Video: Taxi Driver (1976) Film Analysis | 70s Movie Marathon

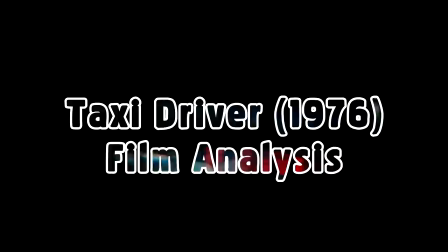0:11 Good day everybody and welcome to the beginning of a new series of mine long overdue where I review and analyse some of my favourite films.
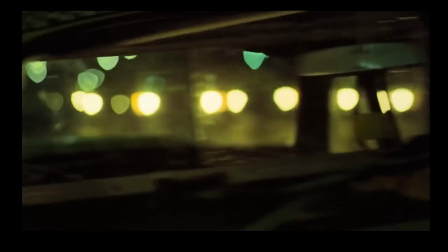0:17 The series will involve looking at characters, symbolism, mise en scene, cinematography, social political issues surrounding the film and of course subtext.
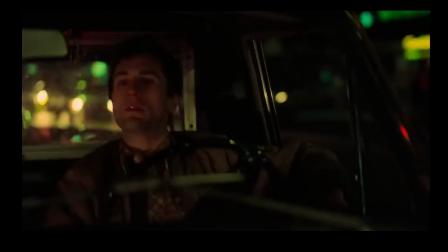0:26 So if you haven't seen the film it may be best you don't watch this video as it will not only be full of spoilers but will also restrict you from making your own conclusions to the film.
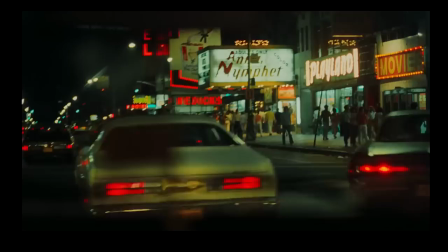0:35 Now let's begin. After four viewings over four years, I think it is time for me to finally dig into what is one of my top ten favourite films of all time.
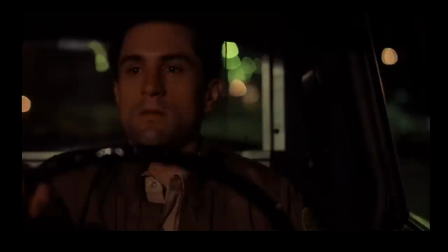0:43 When I did a quick letterbox review two years ago stating further analysis to come, this is it. Since 1976, Taxegraver is a film that has continually stunned audiences for its mesmerising atmosphere, slow pace and endless subjectivity.
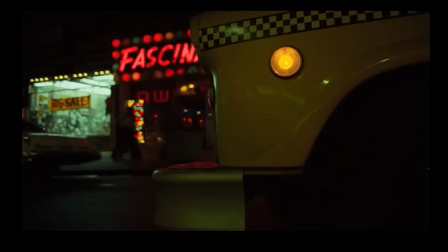0:56 Rarely has the film captivated me on such a level. From start to finish, there is a scream of consciousness flow to the film, and on a first feeling you really don't know what is going to happen next.
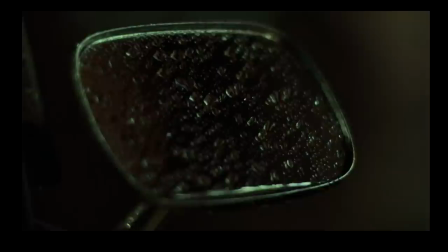1:06 There is no initial plot and our story is narrated by our protagonist Travis Bickle, a somewhat unreliable source of truth in the narrative.
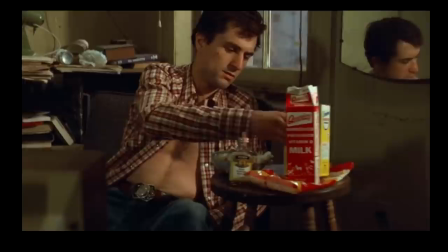1:13 Let's deconstruct who Travis is. Where did he come from? Where is his family?
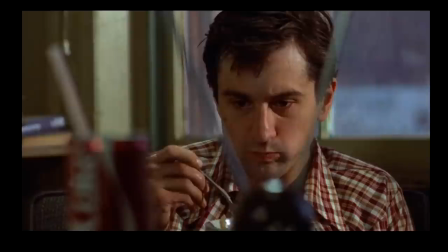1:19 Why is he a loner? There is such a range of interpretations behind what he represents as a character socially, politically and philosophically.
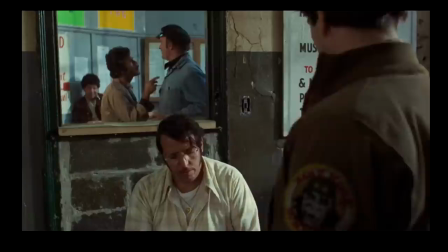1:28 Let's clearly understand and then first by looking at information Travis himself tells us. In one of the first scenes at the taxi depot, he notes that he was in the marines, even stating what division.
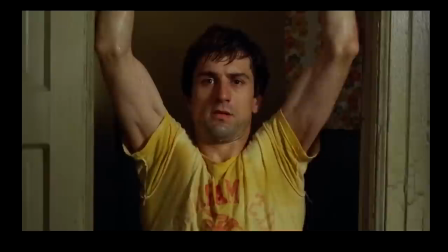1:37 So is he a war veteran? In another scene when we see him shirtless, we notice a large scar. Perhaps this is a war wound? This is some of the only hints whether he really was in the marines or not, as you must keep in mind this story is through Bickle's perspective.
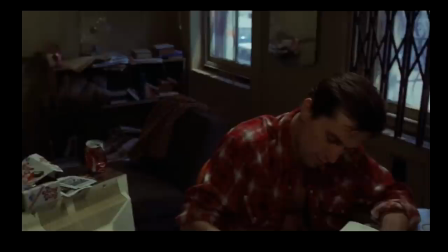1:50 We will come back to this more in depth later. Travis is a loner. Scorsese accidentally shows this in shots like this. where we see him trapped and confined.
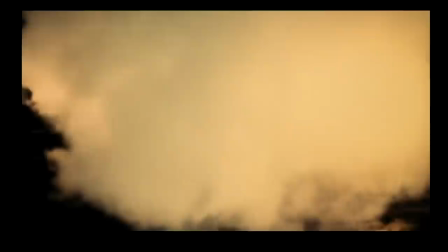1:59 Then his shot's like this. We see his isolation from the world around him. He has an almost ghost-like presence.
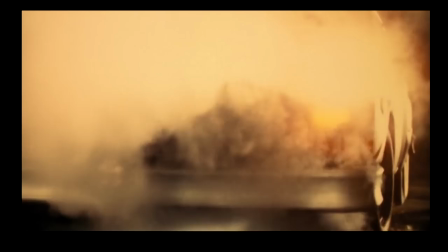2:06 The taxi becomes the ultimate symbol of the story. The opening shot has a taxi driving through the fog and smoke like a big yellow coffin.
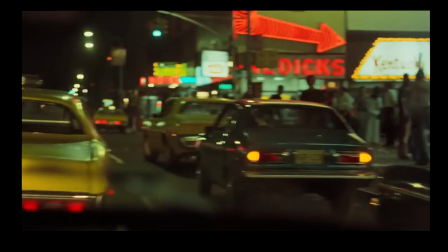2:14 Travis prefers taking long shifts, particularly at night. While this shows he wants to be alone, it also says the opposite.
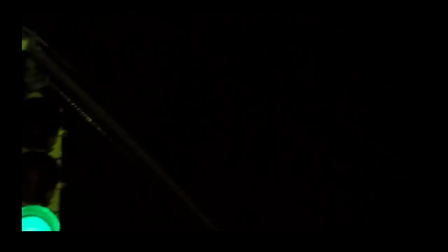2:21 We must remember that being a taxi driver involves talking to a lot of different people. This could be an attempt by him to socialise.
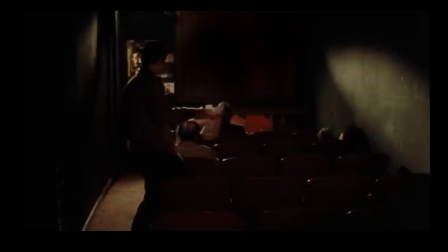2:28 He lives alone in a grimy apartment and doesn't seem to care about buying clothes, furniture or leisurely items, but he does go to adult movies.
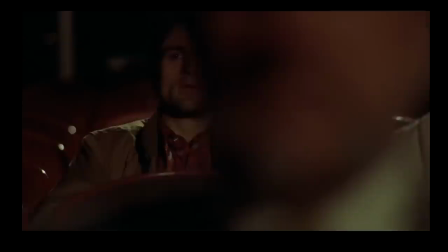2:36 However, every time we see him there he never seems to appear aroused or interested in what's on the screen.
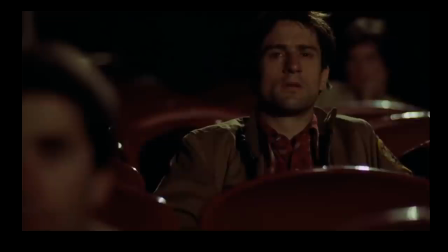2:41 This tells us so much about Travis as the character. He is trying to feel something because he is so numb.
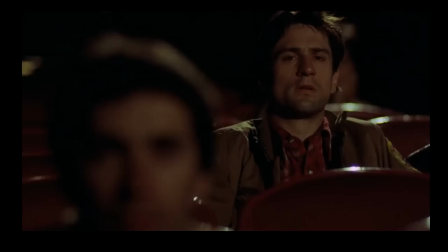2:46 He has no girlfriend and does not seem interested in sleeping with prostitutes.
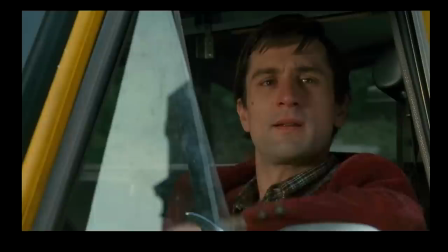2:51 Then this brings us to Betsy, the woman he begins an interest in, almost in a voyeuristic way, until he finally enters the building where she works and asks her for a date.
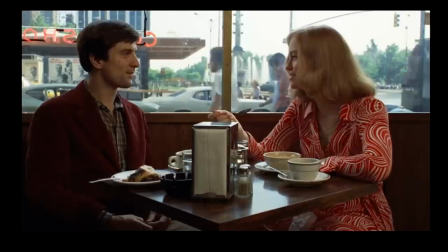3:01 Immediately with how he watched her, asked her out and begins a friendship with her, we know that Travis is awkward and shy and potentially has a problem talking to women.
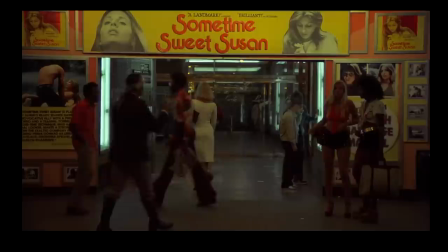3:08 We definitely know there's something off about him. This is best shown when he takes her to the adult movies.
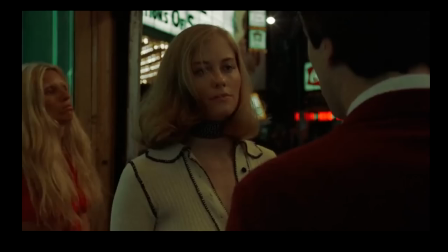3:13 Not only does this inform us of his inability to relate to women, but it shows just how out of touch he is with socialising.
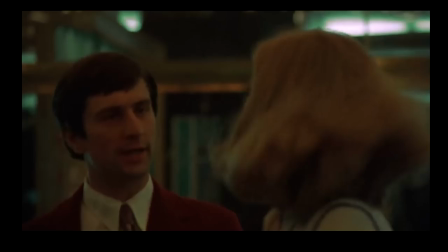3:19 Overall, he seems to have an inability to start and maintain healthy relationships.
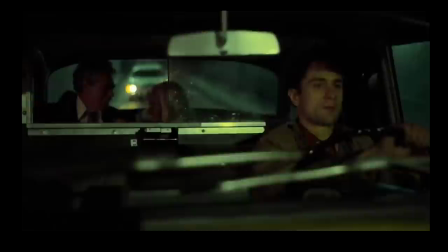3:25 Now that we have discussed who Travis may be as a character, it is important to see how he develops during the film.
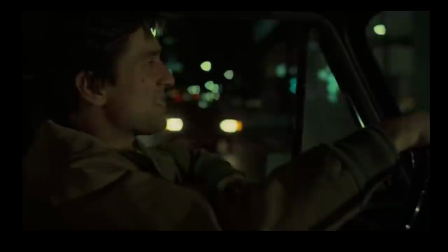3:30 From the beginning, we can see he is deeply troubled by something, which is clarified by a few things he says, and of course, ends up doing.
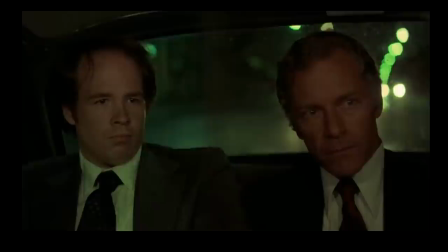3:38 He tells us about the scum of the earth in the streets. He even proclaims this to the man running for mayor, adding to it that it's full of filth.
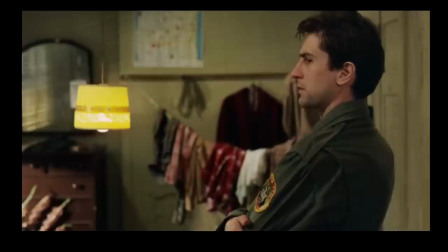3:46 His view of the world is dark and pessimistic. His loneliness and disconnect only adds to how he feels about his environment.
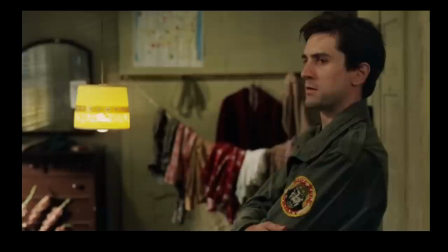3:53 To me, one way to see Travis' whole transformation is one of total anarchy and rebellion,
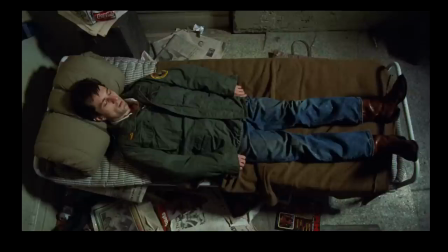3:59 but also about an individual just wanting justice and standing up for himself.
Here is a man who would not take it anymore.
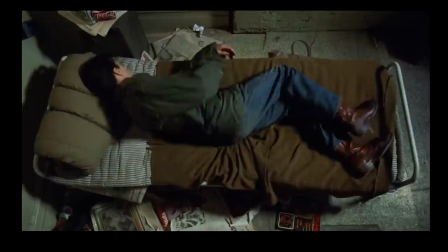4:07 A man who stood up against the scum, the cunts, the dogs, the filth, the shit.
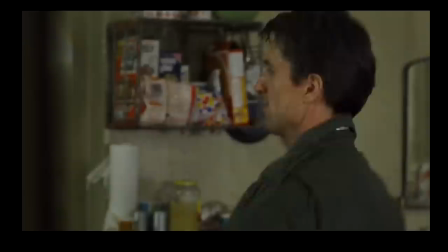4:11 Here is someone who stood up.
This voiceover narration excellently explains the psyche of Travis.
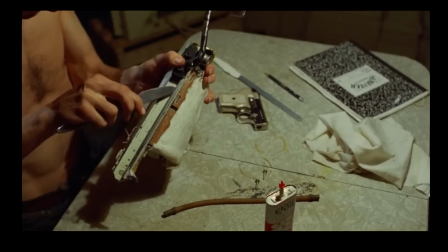4:18 Here's a man who would not take it anymore.